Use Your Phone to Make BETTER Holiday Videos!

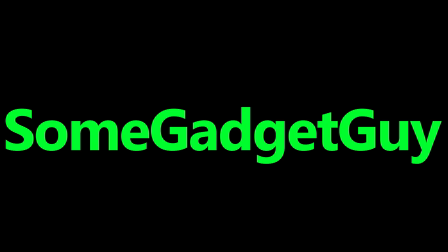[0:00]
Come on, you can send some better videos to your family. I rant about this kind of stuff a lot because I feel consumers are paying for a ton of stuff they probably don't use.
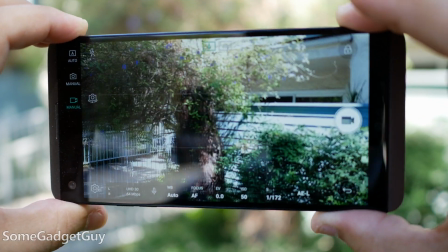[0:12]
Chances are pretty good that your phone is likely your main camera and is probably the computer you reach for most frequently. And there are a bunch of social media services that encourage participation through video.
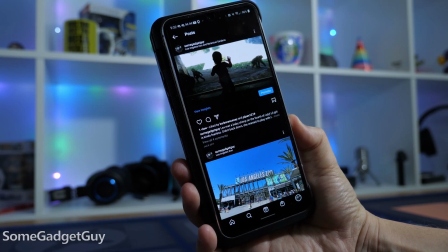[0:26]
Little snippet video sharing, it kind of trains us to treat our content as disposable fodder for likes and online validation. What about making something with a little more care to share with the people we care about?
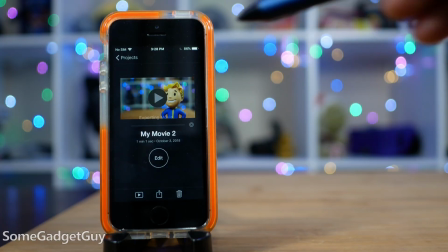[0:42]
Not only is your phone really good at this kind of work, it's my argument that your phone is probably better than your laptop or desktop for making creative content.
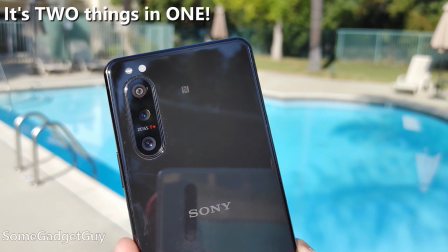[0:52]
With a phone, your camera and computer are the same thing. After some familiarity for your phone workflow,
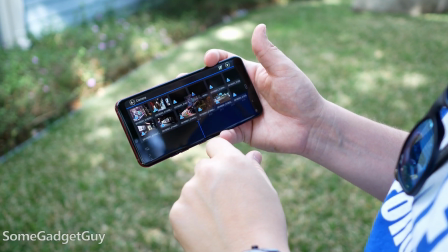[0:59]
you save a ton of time because you never have to transfer files from a camera to a computer. Be honest, and I've been guilty of this too.
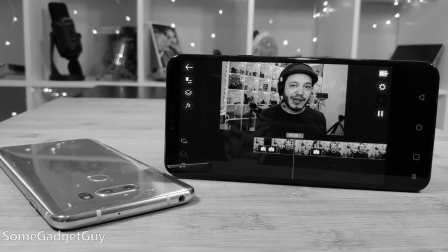[1:09]
I'll get an idea for a video, I'll shoot some stuff, but then maybe I get interrupted, and then I never go back to finish that project.
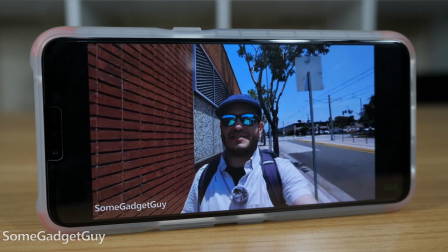[1:16]
The immediacy of mobile content creation helps keep up that momentum, and it helps us finish what we start. Tech influencers focus way too much on the compromises of mobile creation and not nearly enough on the positives.
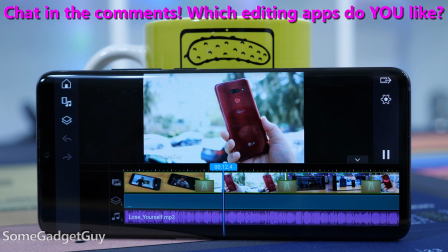[1:30]
So here are a few tips and tricks for sprucing up your family videos and catering to a mobile workflow. But these tips should work for everybody, regardless of what computer you want to edit on.
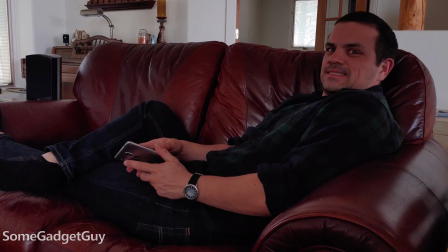[1:42]
Number 1, overshoot everything. It can be a little annoying pointing a camera all around, running around and putting your phone in people's faces, but we've been trained to think in terms of 10 and 15-second clips.
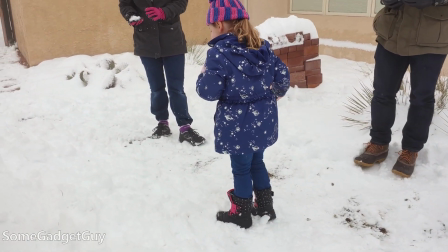[1:55]
That's lame. We don't let a moment play out. We don't get that extra footage.
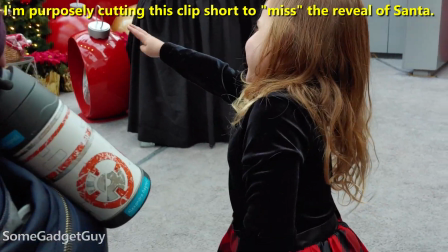[2:00]
Since we know we're going to edit, it's okay if the video is running longer before the moment and we let the moment play out after we get the main action. Like opening a gift.
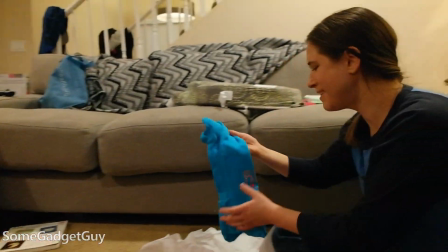[2:10]
You might think the wrapping paper is the excitement, but you might miss the realization and the emotion after that wrapping paper is torn off. You're going to cut stuff down, and storage is cheap, so don't be a Scrooge with the recording. Number 2, overshoot some more. It can be tricky filling a video with just the people or the big moments.
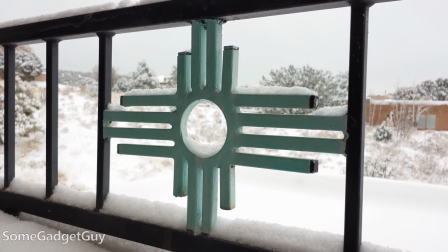[2:33]
Thinking like a producer, capture a few extra elements, what we generically call B-roll.
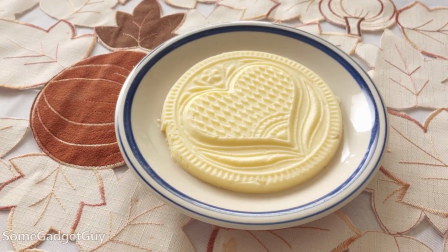[2:39]
Little clips around the main action, little slices of life, close-ups on faces or hands.
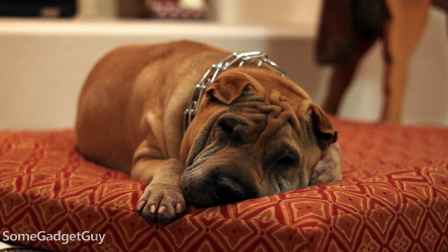[2:44]
Get some of the decorations, and don't forget your pets. We use these little clips to move from bigger scene to scene.
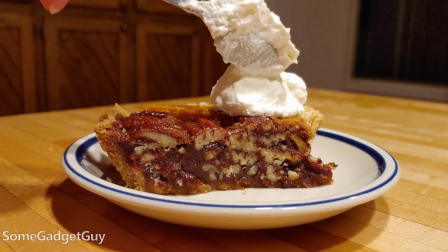[2:52]
And beyond just providing better transitions, those little moments are what help us remember these holidays when we're looking back. If you'll pardon a brief tangent, my mom just recently scanned a ton of my grandfather's old film negatives.
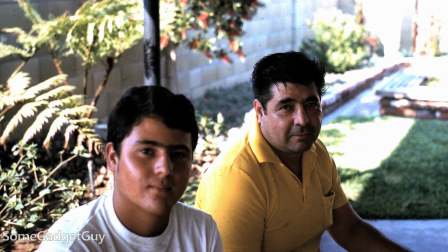[3:05]
And while there were plenty of nicely staged portraits of people staring right down the camera lens with rehearsed smiles,
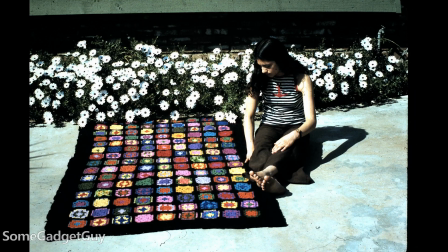[3:12]
it was all the little slice of life stuff that really triggered her memories. The more candid moments. We can capture those bits, and it really makes a family video feel special when we include them in a bigger project. Number 3, keep the flow tight. The wonderful thing about editing, you don't need to send the entire video of what the moment was really like.
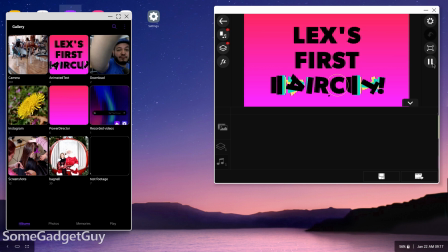[3:36]
We can sum up the feel of the moment in a shorter, easier to consume bite-sized morsel.
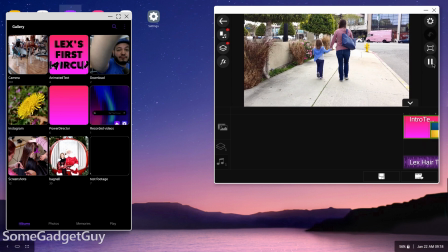[3:42]
Carve up clips, move the pieces around, and keep those edits tight.
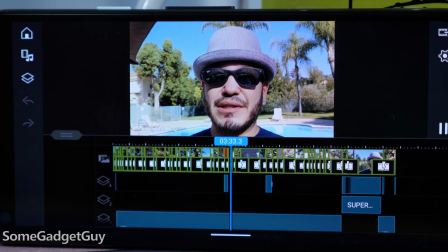[3:47]
In my videos, if I want a casual feel, that often comes with 3 to 5 second chunks. My daughter's first haircut at a salon, because it was such a fun day,
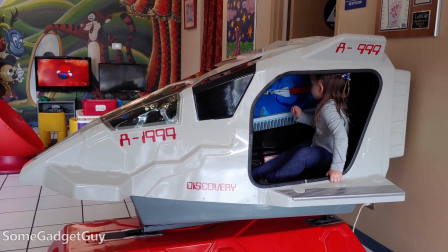[3:55]
no edit in that video is longer than 2 seconds, and most edits are only a second long.